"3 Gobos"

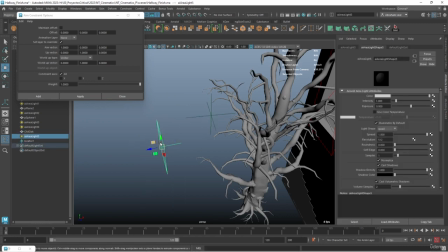So the axis that this thing is going to be using is the negative C axis. So the aim vector is going to be -1 over here, because this is X, Y, and Z. So again, just an aim constraint, 0, 0, -1 on the aim vector, and hit apply, the driver,
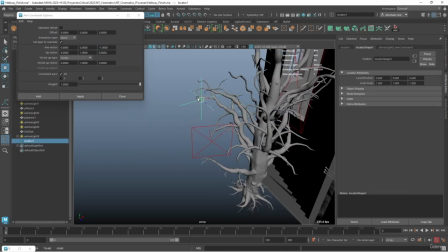driven, apply. And now wherever this thing goes, the light is going to follow. So why is this useful?
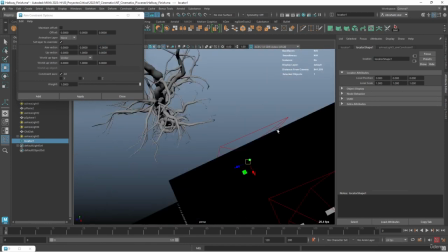Well, because I can just place my thing right here on the window, and now I'm completely sure that this thing's going to be following
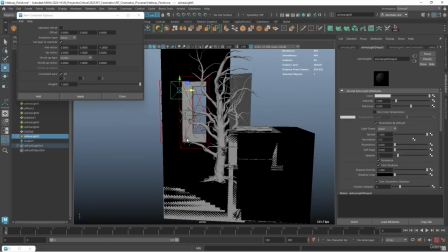it. And if I were to move this thing around, it's still going to try and follow it. So it's always going to follow the direction of the of that little constraint right there.
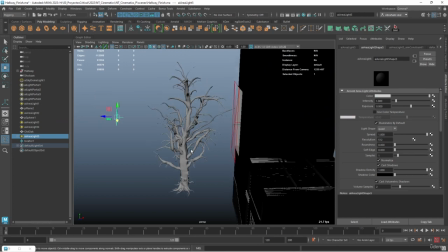This is, again, a little bit of rigging, but it's going to be useful for what we're about to do.
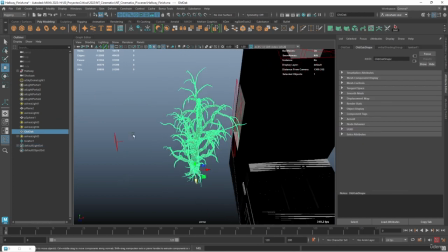So just move this thing closer to the window like this, and we definitely need quite a bit of exposure.
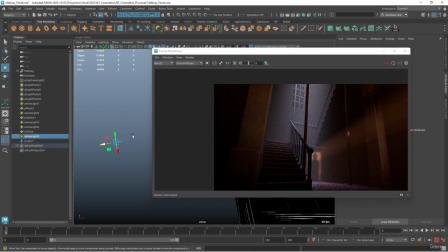Let's try something like 20. And again, as what we did with the lights, since we have more lights on the scene, it's important that we know what new light we're getting there.
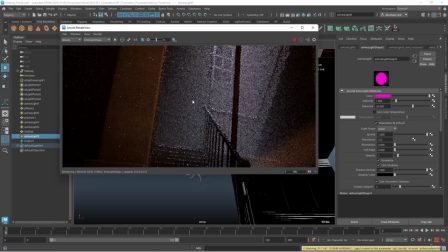So let's just start with this very pink color, and then we hit render. As you can see, 20 exposure is not enough, and the reason it's not enough is we haven't changed the spread.
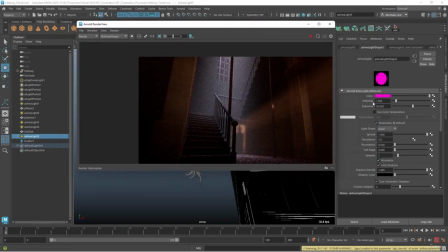So even though, yes, we're using a small light, the spread's still quite big. So let's bring this all the way up. Actually, let's go render, and I'm gonna say update full scene. And now when we render, we should be seeing, or we should be able to see, some light coming from the window.
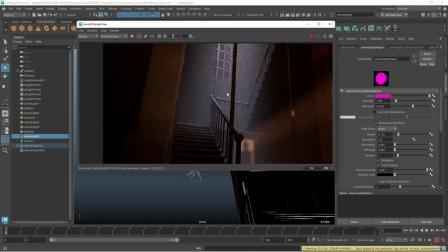Let's wait for the render to
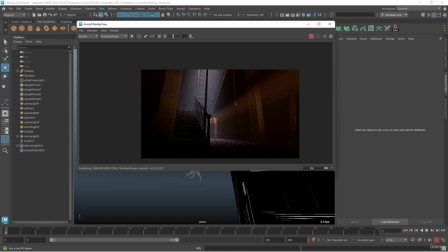start. Let me pause real quick, wait for this to start. There we go.
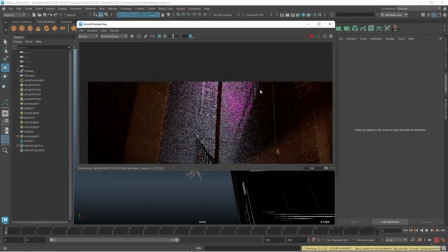So as you can see, we are getting the light into the scene through these elements right here, which are looking interesting, but not like good enough just yet.
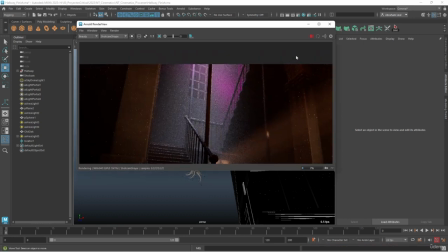That's fine. Now this is of course gonna be a little bit noisier and stuff, but so far I like how this is looking.
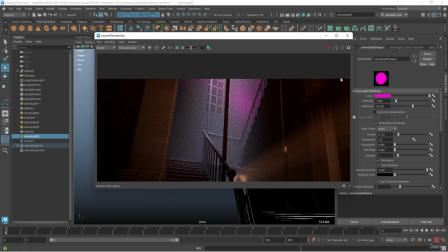Let's go back to this guy right here, and let's bring the spread even lower. Let's try this again. And there we go. So now we can see the ray, the super intense ray of light coming through the window.
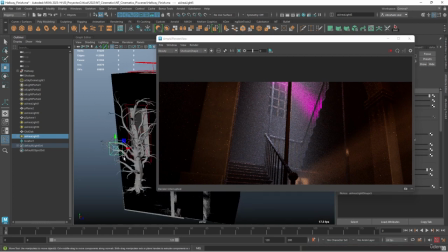I think I'm actually gonna make this thing a little bit bigger, taller. I'm gonna move this a little bit to the side because I want this light to be reflected on the back wall right there.
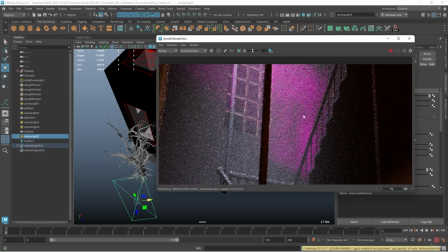So there we go, that's a little bit better. And as you can see on the shapes right there, we should be seeing some of the shapes from the tree, which is this one right here.
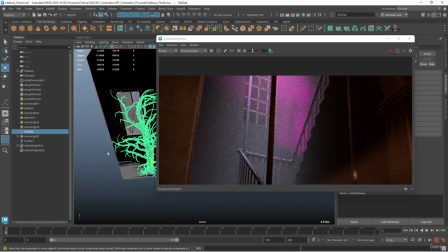Now to make or get some better shapes, let's bring the tree closer to the light source,
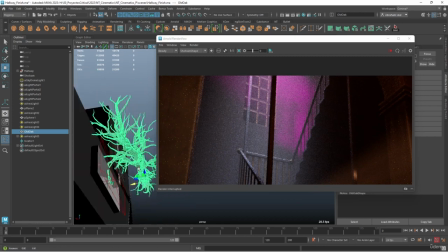because closer to the window, because the closer we are to the target of our scene, the nicer the shadows are going to be. Remember that the farther away an object is, the softer the shadows will appear.
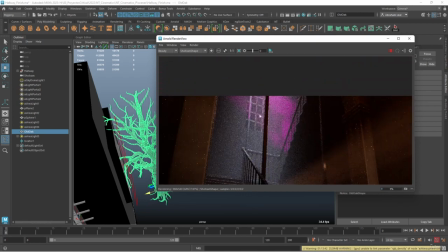So you can see some of that interesting shapes right there.
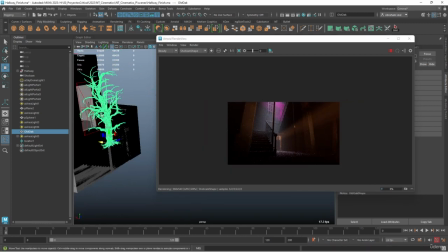And we're also creating this interesting pattern where light is bouncing in some sort of like different directions, right?
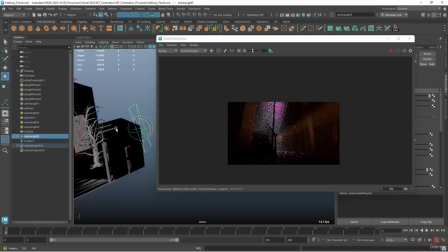Now if we want to make this thing a little bit more like inclined, we can definitely like push this up.
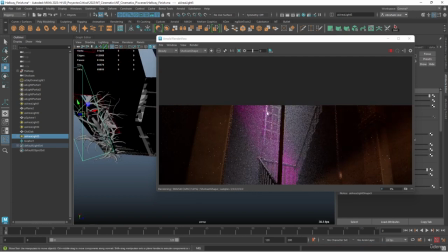There we go. Something like this looks interesting. Now we have this very nice ray of light going into the center.
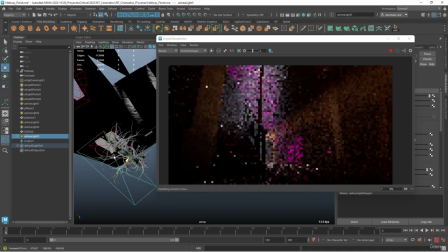We could even, again, talking about giving this more
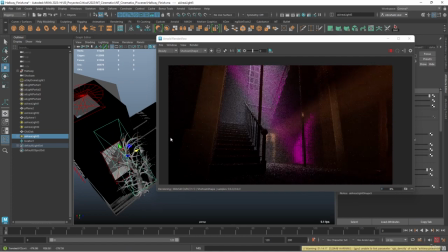importance or more storytelling, we can rotate this around so that the light is shining right there on the other wall that we were still missing.
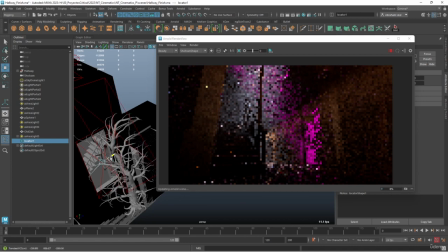We can of course grab our constraint right here and move it around a little bit so that we find the perfect position like that one.
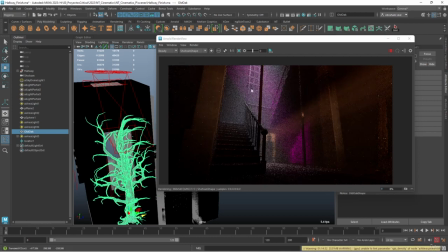Let's move the tree. As you can see, it's a little bit difficult to know this, but there are like some God rays coming there from the tree.
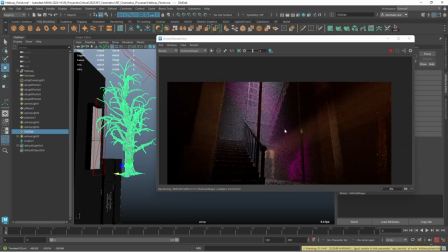Let's see if like by pushing the tree further up, we can block some more of those rays to create some harsher shadows.
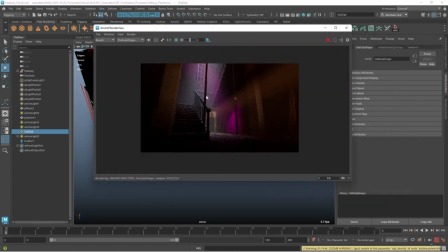Cool, there we go. Now that we have something interesting, now that we have all of this like rays of light coming into the scene,
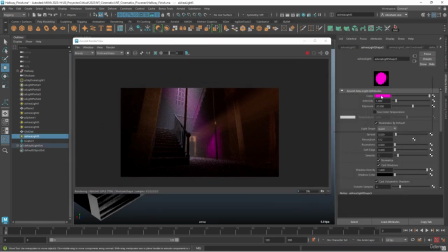now we can of course modify the color back to a normal color, like a white color, and play around with the color temperature and maybe make this thing a little bit bluer, right? Like a lot cooler. Technically, the light of the moon is supposed to be warm because it's reflecting the light of the sun, which is warm.